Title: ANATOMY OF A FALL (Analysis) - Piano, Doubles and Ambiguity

He seems to have some anger towards his mum, or at least some unresolved anger that he doesn't know how to deal with. And I have also noticed that the low part of the piano, the four hands piece, again seems to be associated with the dead father, which would mean that in that moment maybe Daniel is a stand-in for Samuel in a way.
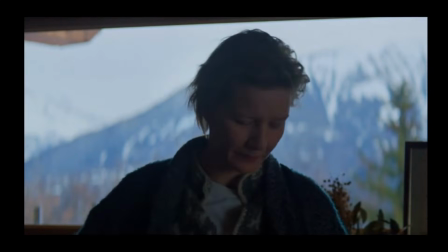4:26 On rewatch, it seems to me that the film even goes further.
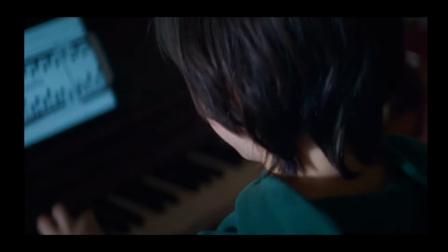4:29 Playing the piano seems to be a way for Daniel to connect to his dead father, who is now beyond the reach of simple words. More generally, Samuel is represented as a voiceless man in the film. He is voiceless in two ways at least, the most obvious one being that he's dead and he can no longer speak for himself. The other, slightly less obvious one, as a failed writer, he was reduced to silence, while Sandra was putting their lives into words for the whole world to read.
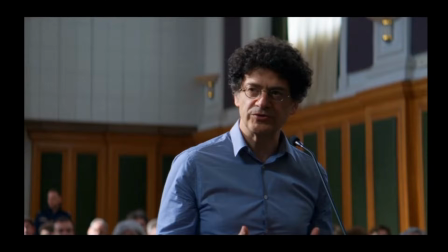4:53 Therefore, Samuel's voice is only relayed by other characters, like the psychiatrist, for example. But in my opinion, The music is also Samuel's voice in the film. In the opening scene, while he's still alive, we do not see him,
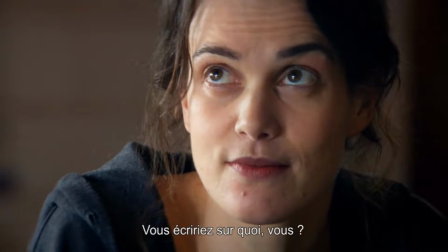5:04 and the only way his presence and his annoyance is manifested is through the music suddenly playing very loud. We are repeatedly told that Samuel was someone who constantly played loud music, except this one time in the car when he was actually trying to tell Daniel something important. But even then, he only did it by hiding his words' true meaning, by talking about the dog instead. At least that's Daniel's interpretation of it.
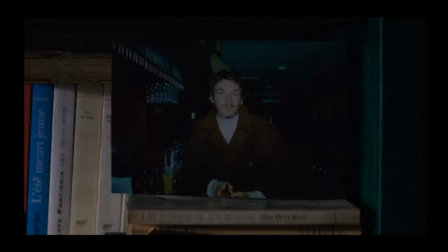5:26 Throughout the film, Samuel is only ever shown with no voice, as a photograph, for example, so by definition silent, or as a video, but also with no sound. The only time when we hear his voice is during the argument scene because there was a recording.
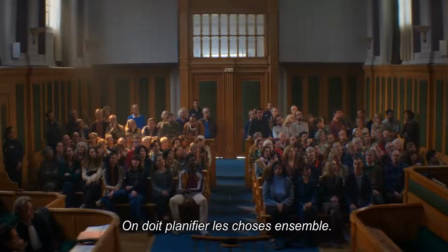5:44 And hearing his voice and his side of the story in what is apparently a rare moment of sincerity and rebellion on his part is a shock to everyone.
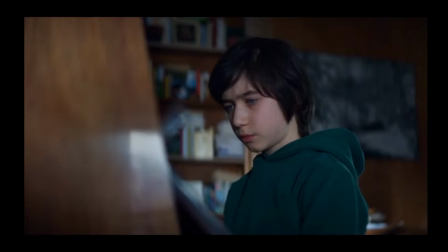5:53 To go back to the piano, Daniel's almost obsessive way of playing Asturias and the way he struggles at first, while we see a picture of his dad at the same time, almost seems like he's trying to reach out to his dead father through music.
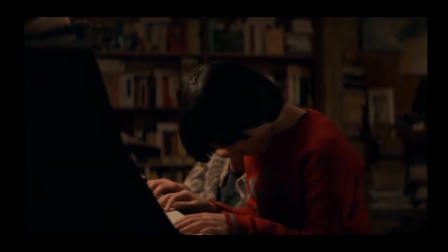6:05 And his reaction to Sandra joining him and changing the tune seems to suggest that he sees that as an interference in this quest, in a way maybe foreshadowing his later decision to ask her to leave the house so he can figure out what he believes. And precisely during that part of the film, the piano is used again in a very interesting way.
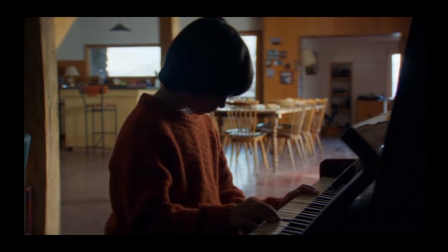6:23 The Chopin piece comes up again, but this time Daniel is alone, having kicked his mother out of the house as he prepares to testify. He starts playing the Chopin piece, but he does not play the same part as before. This time he plays his mother's part, the high notes.
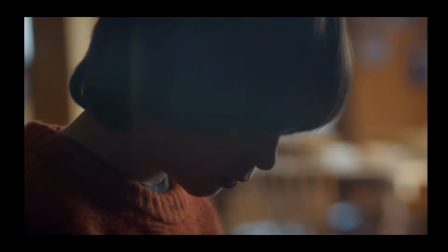6:37 I see this as symbolizing his attempt to reconnect with his mother and maybe accept her side of the story. But then there is a dramatic crescendo in the music, and this time it cuts to another scene, and it's only the low notes this time that we hear.
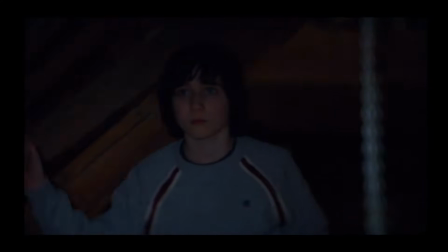6:50 And as we hear them, we see Daniel walking through the attic, which was pretty much his father's territory. And therefore, I feel the low notes are really meant to be associated with his dad. I wonder actually if maybe it's meant to imply that Samuel was also playing, used to play with maybe with Daniel, or maybe they had this ritual of playing together. Maybe Sandra knows a bit of the piece, but I don't know, maybe I'm reaching here.
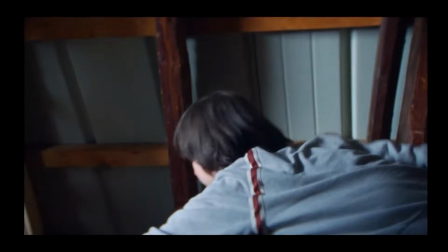7:13 But anyway, I feel the low notes are meant to be associated with Samuel, and Daniel is about to side with his mother in the trial here, but he's not betraying his dad.
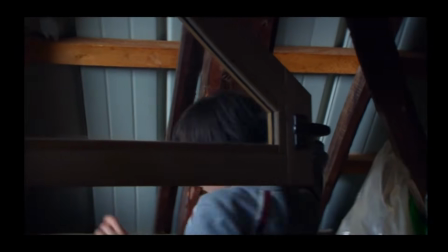7:22 He's trying to reach out to his spirit one last time by walking through this attic, and then we hear the low notes of this piece blasting. And then in the key testimony he gives, the brilliant editing makes it look as if he is speaking instead of his father.
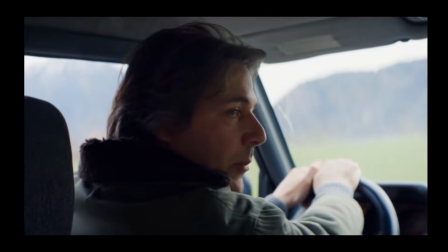7:36 So again, in a way, a connection through sound where Daniel is a stand-in for his father in a way.
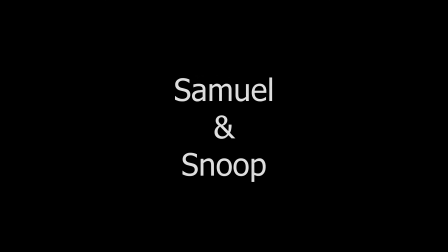7:46 Doubles everywhere. Samuel and Snoop. The film's ambiguity is also built to the use of doubles everywhere, literally everywhere. The most obvious one is that the dog is meant to be Samuel's double. This has been confirmed by Justine Triet, but from the moment you first notice it, it becomes really easy to make a list of parallels. First, the dog is the first creature we actually see in the movie,
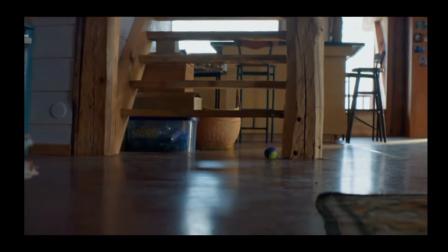8:11 and he follows a falling bull down the stairs, which is clear foreshadowing.